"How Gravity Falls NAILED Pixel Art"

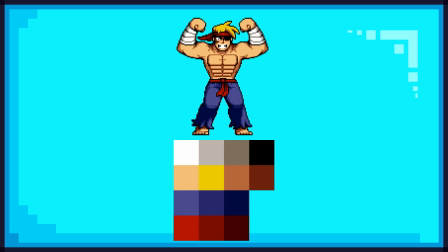493s
Let's start off with the colour palettes used here, which is surprisingly less saturated than you may expect considering how shiny it looks earlier, which I think is mainly to enable the animators to give him this shine while also not completely blinding his colour out, as making them too bright on the base sprite would just make the shiny version very messy and eye-piercing,
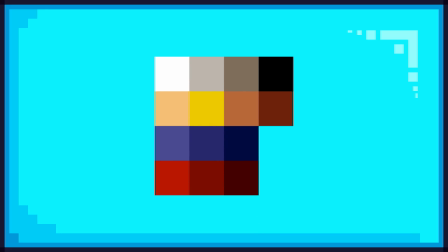511s
but that isn't to say his colours are any form of compromise, far from it. The more limited palette, at least compared to what you'd expect from the highest quality pixel art,
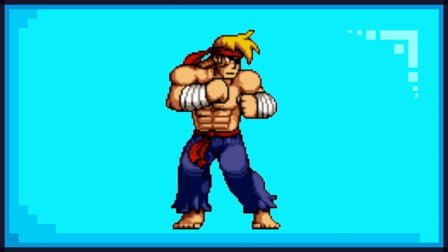519s
actually does a hell of a lot for the sprite, not only allowing it to fit more seamlessly into the traditionally animated world of Gravity Falls,
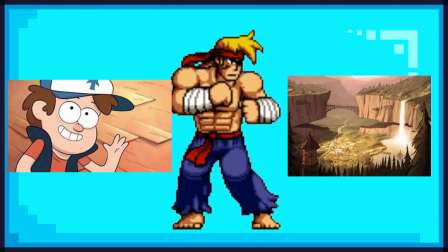526s
that obviously doesn't utilise any pixel art shading techniques such as anti-aliasing, which you can learn more about in my Binding of Isaac video,
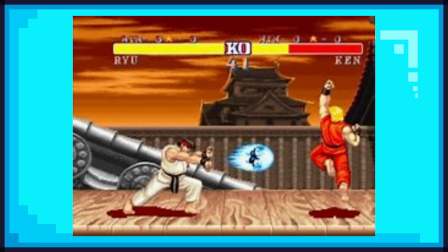534s
but it also makes it look far more authentic to the 16-bit art style, as the technology didn't allow for massive amounts of colour or detail.
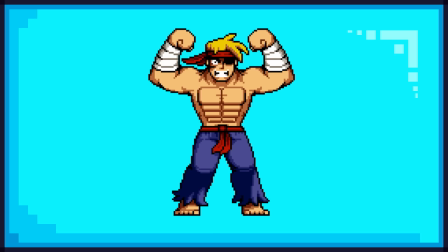542s
The fully black outlines also help him to be a kind of a middle ground between the pixel style of these old fighting games and the Gravity Falls style, as they are shared with the actual human characters of the show. Another aspect of the colouring of Skirmish are the large groups of colours across the sprite, instead of using any dithering for its shading, which also makes it fit into the Gravity Falls art style even more,
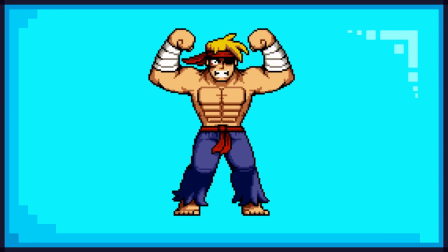561s
as well as making the design more readable, which reduces the complexity for the audience, making it more effective and impactful for more people,
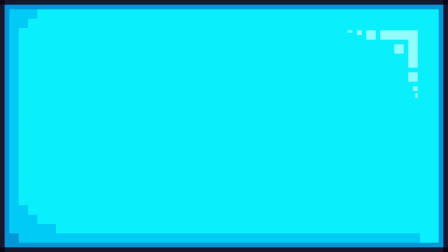567s
mainly those who aren't used to the pixel art style and will get confused if too many fancy techniques were used. Now on to the most entertaining part of Rumble's art, the animations, and boy is there a lot to talk about here.
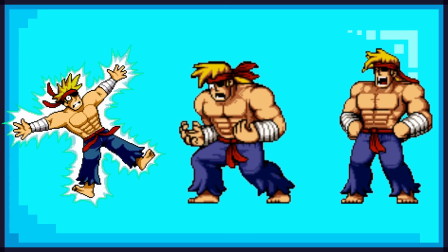578s
The sheer range of expressions within these animations are something to behold. They're all so exaggerated and full of the energy that a super corny and violent video game character should have.
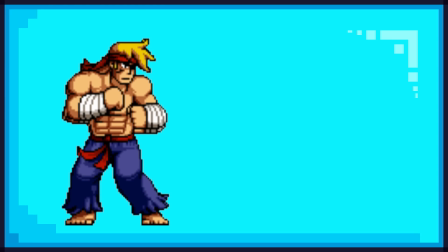587s
From his idle animation having that iconic bounciness and smoothness like most old fighting games have, to the totally not Hadouken,
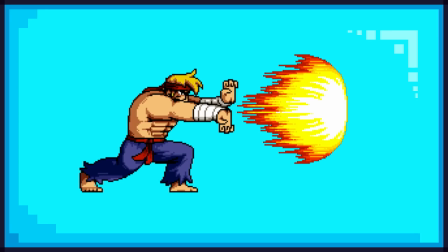595s
trademark, animation having this blindingly bright fireball and this powerful low to the ground pose that has a pretty clean line of action going through it from the tip of the fire to his
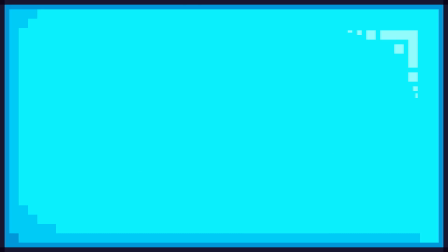604s
shoulders, really sells its power, meaning these animations all have a very clear sense of strength and impact to them, making them satisfying to watch, especially in context as things get devastated around him. That line of action concept might be unfamiliar to some of you, so to provide a brief explanation,
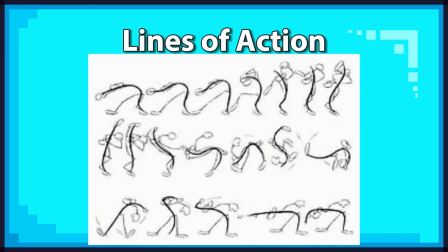620s
this line of action acts as a guide and almost like an axis for animators to use to make an action seem more natural and dynamic,
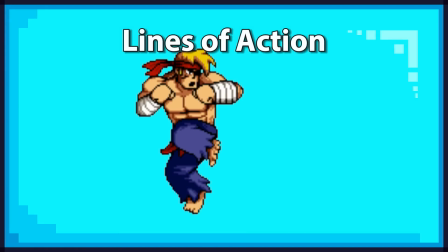626s
as sticking to this line makes an attack, for example this flying kick, look cleaner and more compact,
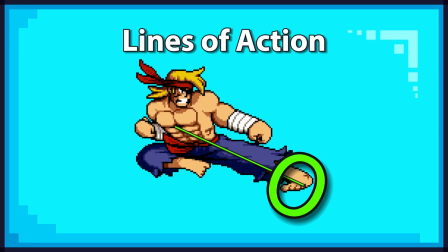631s
placing a clear emphasis on the kick and where it should be making an impact, making the posing more powerful and more believable as a result.
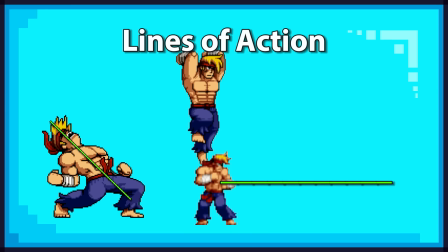638s
All of these animations that can use these lines sensibly use it to great effect,
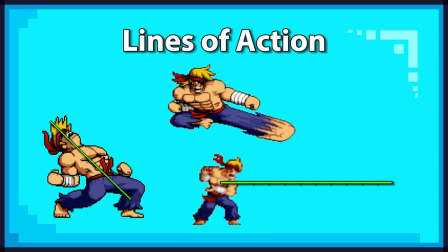642s
making them very easy to look at as well as very impactful, really making them fun and exciting to watch as they come out.
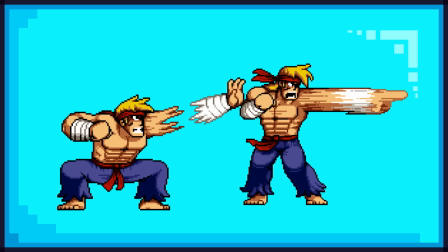648s
Another interesting part of many of these animations is their use of smear frames, which is a more common technique in pixel art than some other art forms,
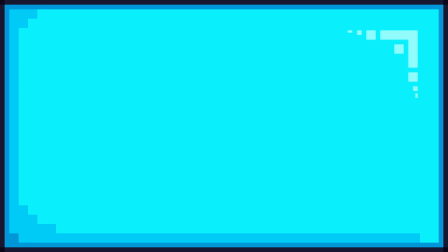655s
as clean motion is a bit harder to portray with the lower amounts of frames that most pixel art pieces tend to have.
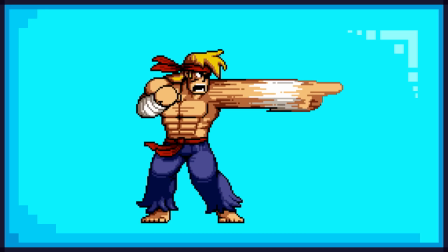661s
So these smear frames help to smoothen out the animation without jacking the frame count too high.
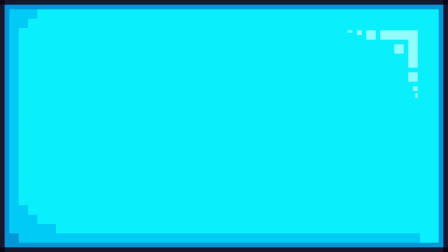665s
These smear frames are used in a multitude of ways across Rumble's animations, from these smaller smears simply making the attack animations a bit smoother,
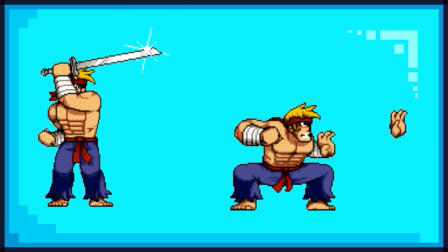672s
to the sword swipes and the palm strikes having very extreme smears to convey their high speeds,
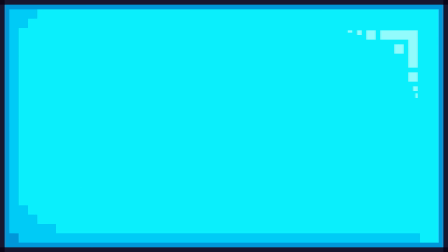677s
exaggerating their movements and making them look more powerful as a result. The final small set of animations we'll touch on are these cutscene-like animations,
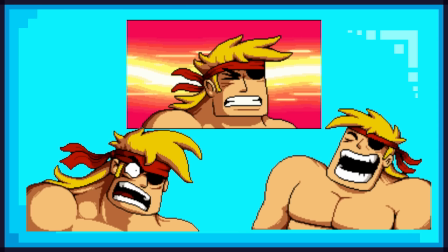685s
and the reason I want to cover these separately is that the context that they're placed under are obviously very different to the rest of the animations,
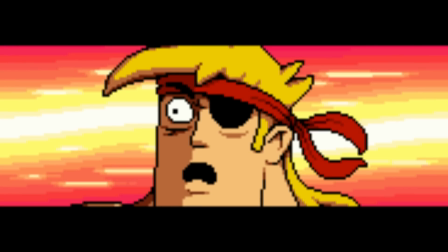691s
as they are laser focused on by these goofy black bars that force the audience to pay attention to how dramatic these moments are.
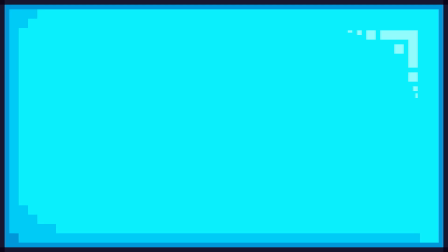697s
So these animations need to portray this impact as much as they can. So how do they do that?
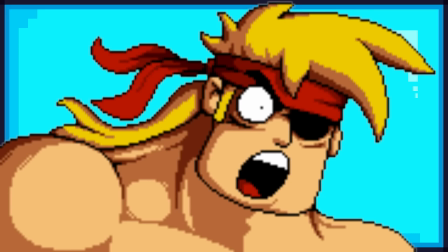702s
Well, the main thing they do is make his hair flap around like a worm having a stroke,
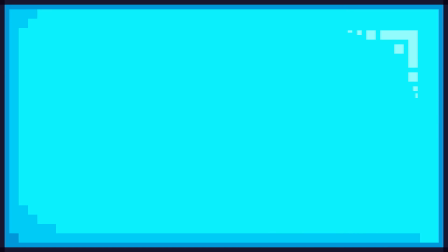706s
as well as heavily exaggerating his mouth movements like he's trying to punch you with his goddamn vocal cords.
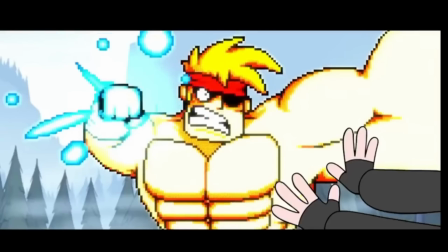711s
Both of these animation choices make these brief moments much more thrilling to the viewer,
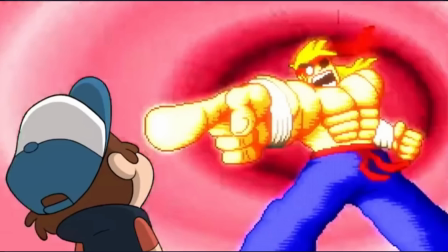715s
as it becomes clear that he's about to go fucking apeshit, and you better be ready to watch the fireworks,
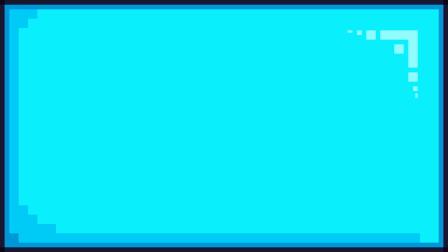721s
really upping the tension and impact of these moments, overall making them more exciting.